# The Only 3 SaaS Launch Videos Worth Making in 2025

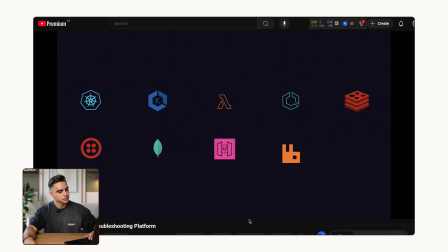And with auto instrumentation, you can deploy tracing to any environment at any scale.
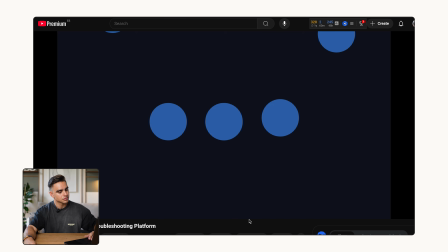I know what you're thinking. Other solutions can also... Nope.
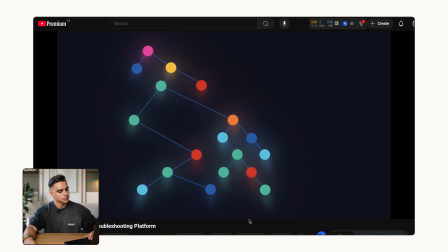Lumigo connects all the dots for you with complete in-context request and response payloads.
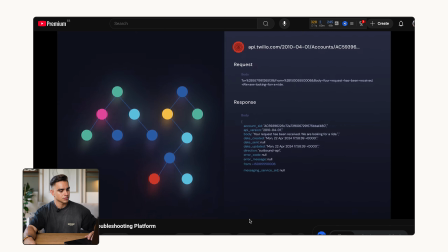Whether message brokers, HTTP requests, or third-party API calls,
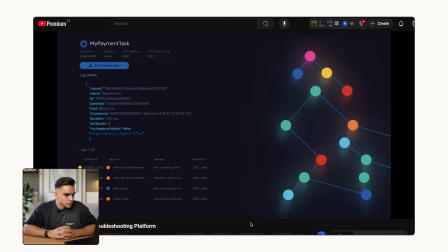explore specific logs for each trace, or jump from any log to its trace. Finally, a true correlation between logs, traces, and metrics.
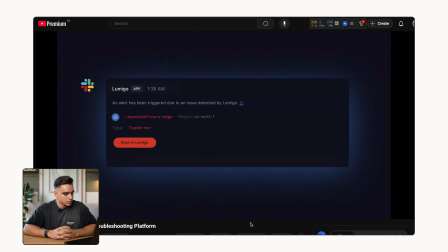Stay on top of the haystack and ahead of any issues with Lumigo's actionable alerts.
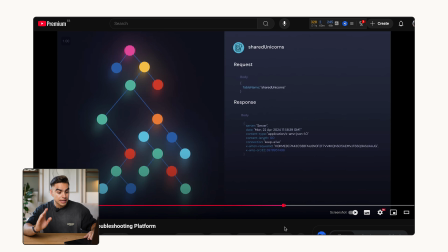Plus, Lumigo...
And in this case, the interface is simplified. The app doesn't look like this.
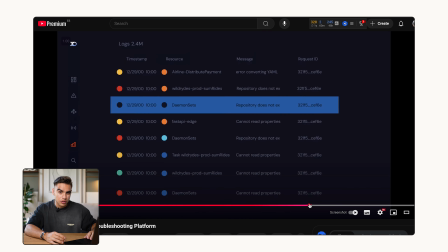And here is a version that's a little bit closer to what they have, but still it's minified,
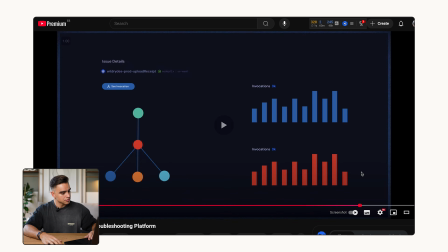so it's easier to understand what's going on. with Lumigo's actionable alerts.
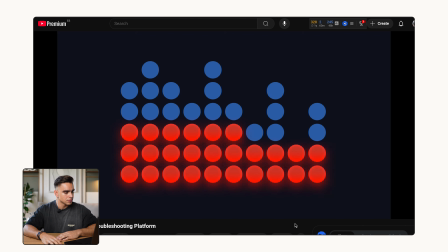Plus, Lumigo slashes your monitoring and log aggregation costs by as much as 60%.
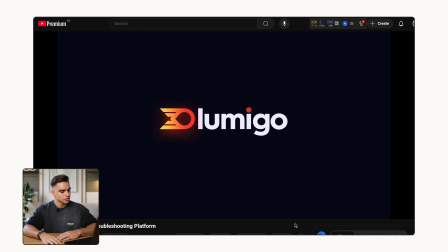Hey Lumigo, buy troubleshooting troubles.
Here's why this format is awesome.
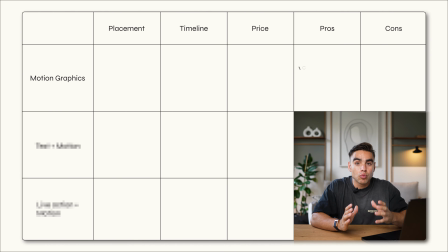Number one, people understand exactly what pain point the product is trying to solve. Two, people see the interface, or at least a version that's very close to the actual interface that they're going to see later on, compared to the other formats that we're going to see later in this video.
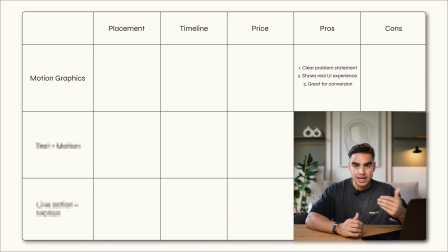And it's easy to drive people to the next action, like sign up, schedule a call, etc. Motion graphics format is perfect to put on your homepage in the hero section. It's also fantastic to pin it to your social media to stay at the top, for example, or on X,
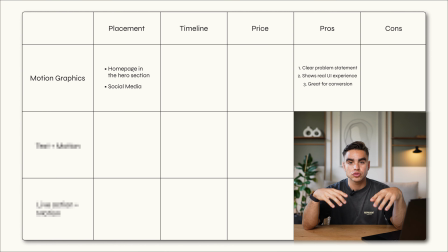or it's going to be the featured video on your YouTube channel, so people exactly know what your product is all about. So those are the placement channels, but all of those benefits, they come at an expense. It's going to take from 3 to 6 weeks to create something that beautiful,
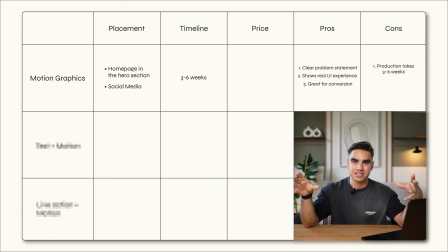because there are a lot of scenes, there are a lot of individual things that need to be redesigned from scratch. It's not that you take a screenshot of the product and that's it works. No, you actually have to rebuild each one of the buttons, every element in Adobe After Effects, which is used for animating.
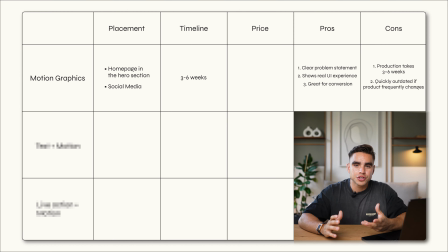Also, if your product changes very frequently and you're adding new features, then your launch video might feel a little incomplete. And price-wise, it's more on the expensive side. Which leads me to the second format, text-based motion graphics.
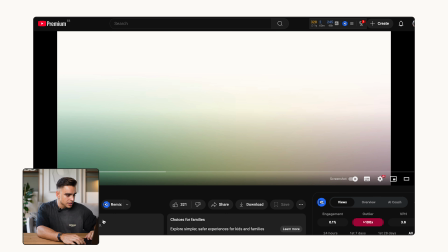Let's take a look at the first example. This company is called Proxy, and it has 560,000 views.
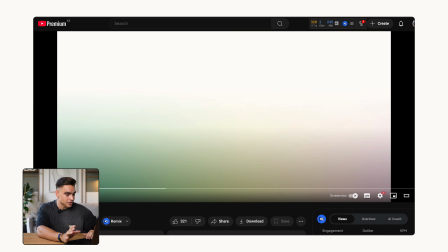I almost guarantee you most of those views are from ads. Let's take a look.
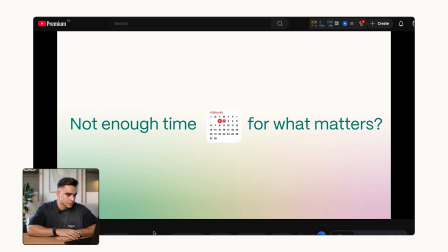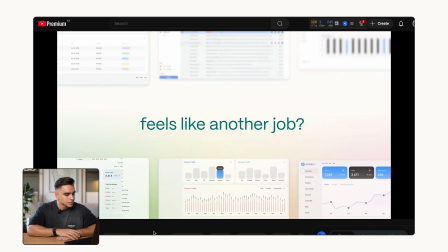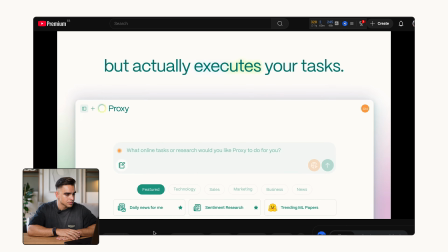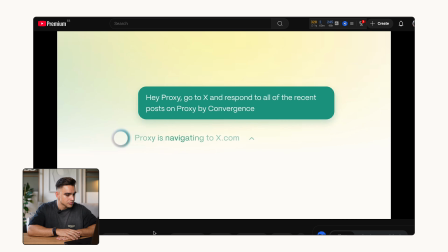Did you notice it? 30 to 50% of videos like this are going to be text-based, meaning that there's just text popping up on the screen. It's obviously a lot easier to make a video like this, so it's going to be faster and cheaper for us because it's just a lot simpler to make.
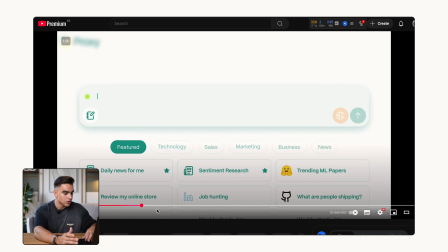This particular video also has the full interface of the product, probably cleaned up a little bit, as you can see. They used blur, so you can focus the viewer's attention on just this text box, which is not extremely complicated to do, but looks really good for our purposes.
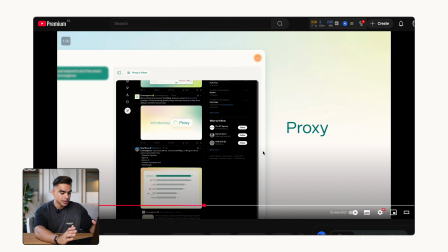The exact same technique is used over here, so you can actually take a screenshot of the product and you can blur things out, move the camera a little bit so that you have a little bit of 2D perspective, and then we have this text. So it feels dynamic.
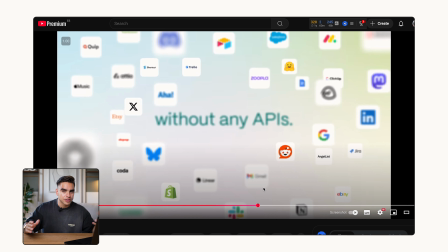Then we have this templated reveal of all of the integrations and APIs that this product supports.
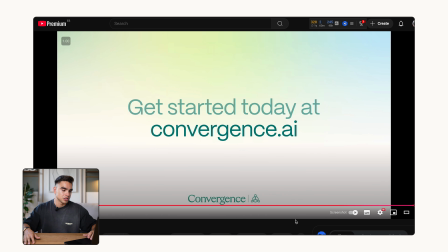And the call to action. Get started today.